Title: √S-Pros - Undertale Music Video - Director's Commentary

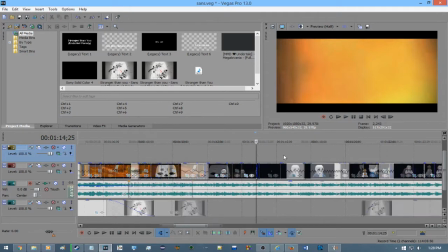[16:43]
So yeah, just
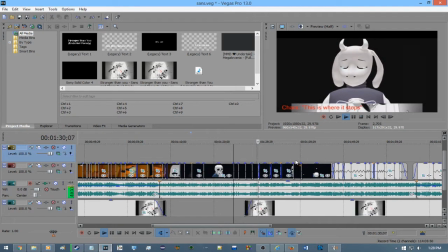[16:50] this is where it stops, this is where it ends.
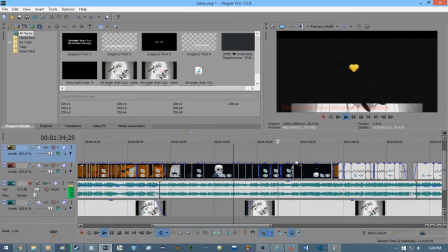[16:55] You keep telling me those words and hope that I would understand. But even if I hear you, I won't give up my attack.
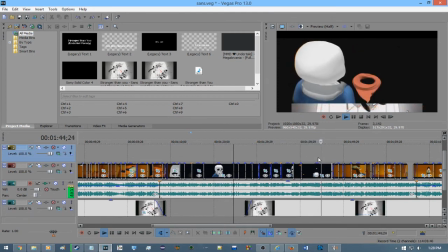[17:05] Can you just not see the truth? Can you not see what this all meant?
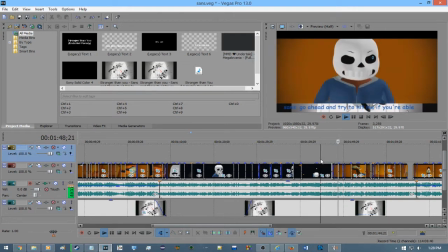[17:10] Go ahead and try to hit me.
Okay.
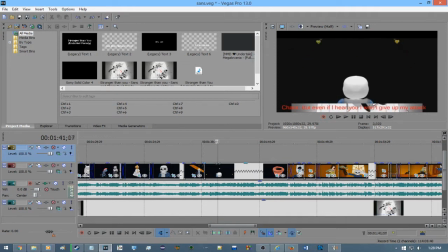[17:14]
I'll just say here that I really didn't want to change anything
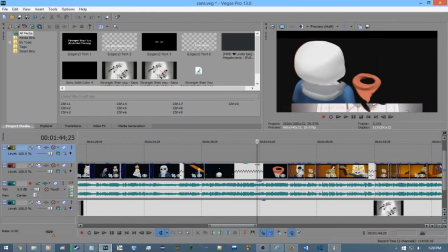[17:20]
because there weren't enough scenes and to
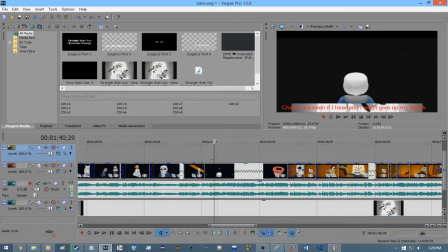[17:27]
really make it viable to try and perfect it, and well, it kind of fits, so it works,
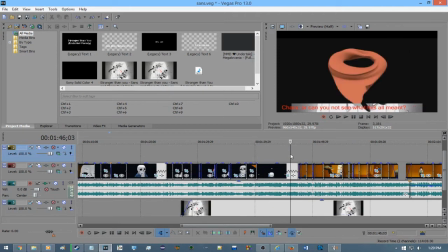[17:36]
especially for people who aren't like me and notice things to the like
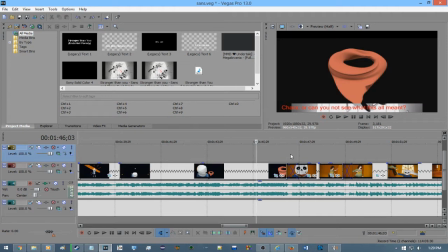[17:45]
portions of frame.
But anyway, go ahead and try to hit me if you're able.
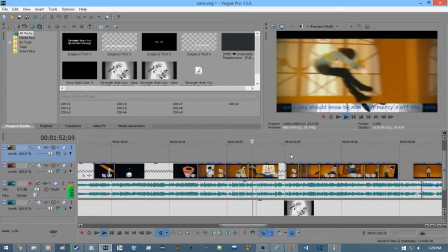[17:53] You should know by now the mercy's off the table. Think that you can try to spare me like I'm someone. Well, you didn't spare my brother, so get dumped on it. Now I make your friends on this.
Okay, and here,
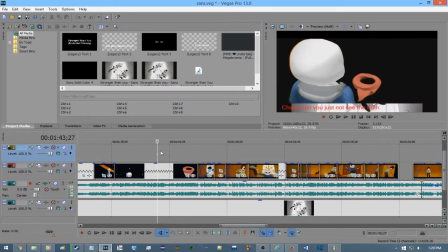[18:05]
I have this
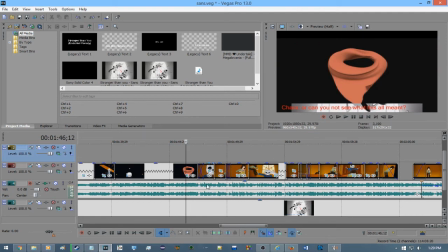[18:08]
transition to Sans singing being the transition back to reality and him going nuts.
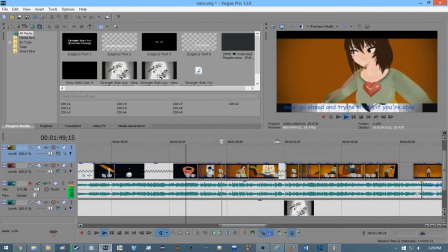[18:16] Go ahead and try to hit me if you're able. You should know by now the mercy's off the table. Think that you can try to spare me like I'm someone. Well, you didn't spare my brother, so...
Something you'd actually not have noticed is that I took out an entire scene where, let's actually show you it.
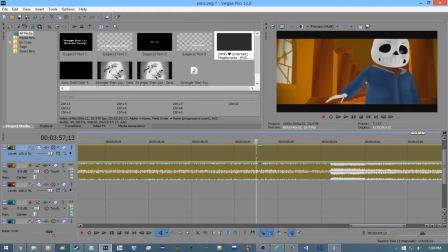[18:39]
Should be right here. Right here. I took out the knife, it just didn't fit, and this fits so much better.
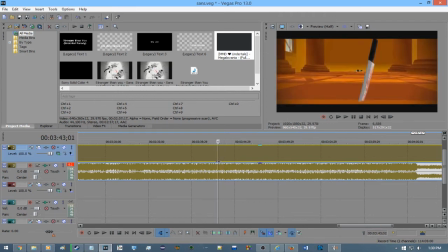[18:53]
Like, incredibly much so.
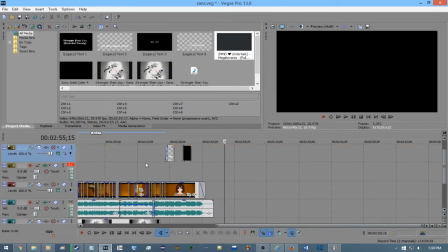[18:58]
And it actually helps with the timing of the of everything later on.
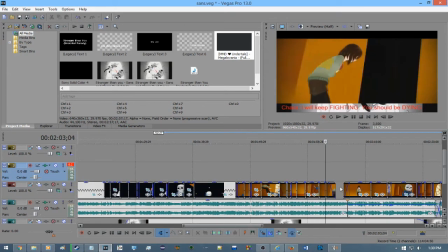[19:06]
Well, not everything, because I still had to put this in, but you'll see that in a moment.
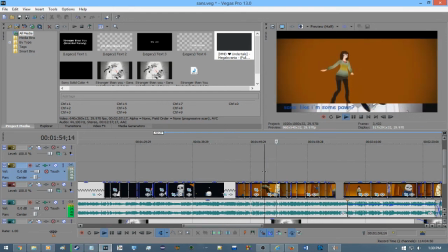[19:14] Think that you can try to spare me like I'm someone. Well, you didn't spare my brother, so get dumped on it. Now I make your friends all disappear. Erasing all what's left, this is why I'm here.
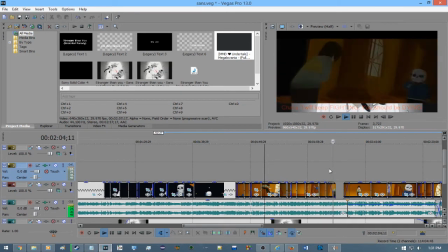[19:24] I will keep fighting, you should be dying. That is your destination.
And this, this fade to black,
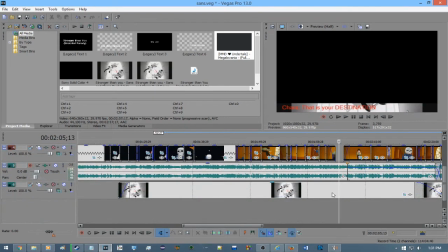[19:33]
I debated over, also fading this lyrics into black.
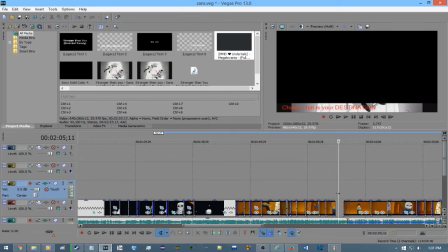[19:40]
But I kind of liked that it basically spotlighted the, this.
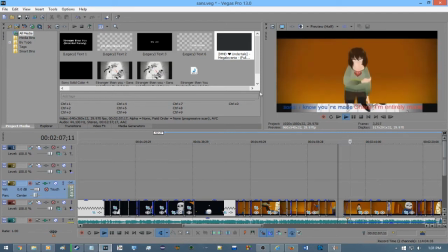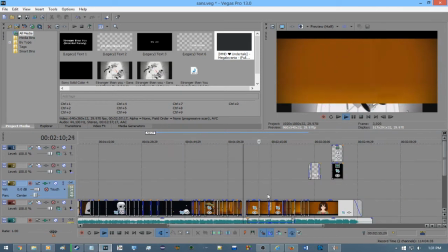[19:54]
that's great. And So, now only Char is talking in.
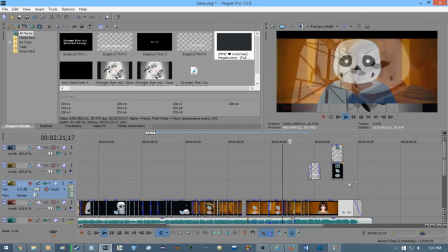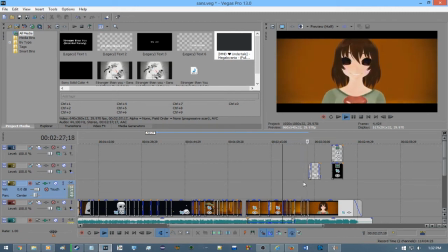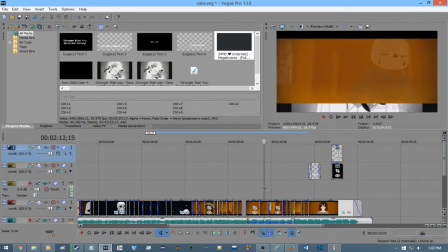[20:23]
And, yeah, I quite like this.
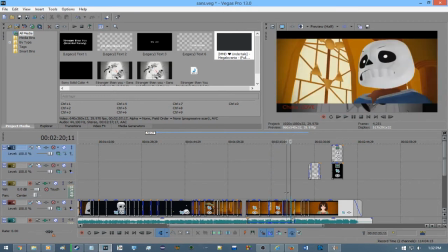[20:27]
So, she's dead, then she's the one singing, and yeah, that would freak most people out.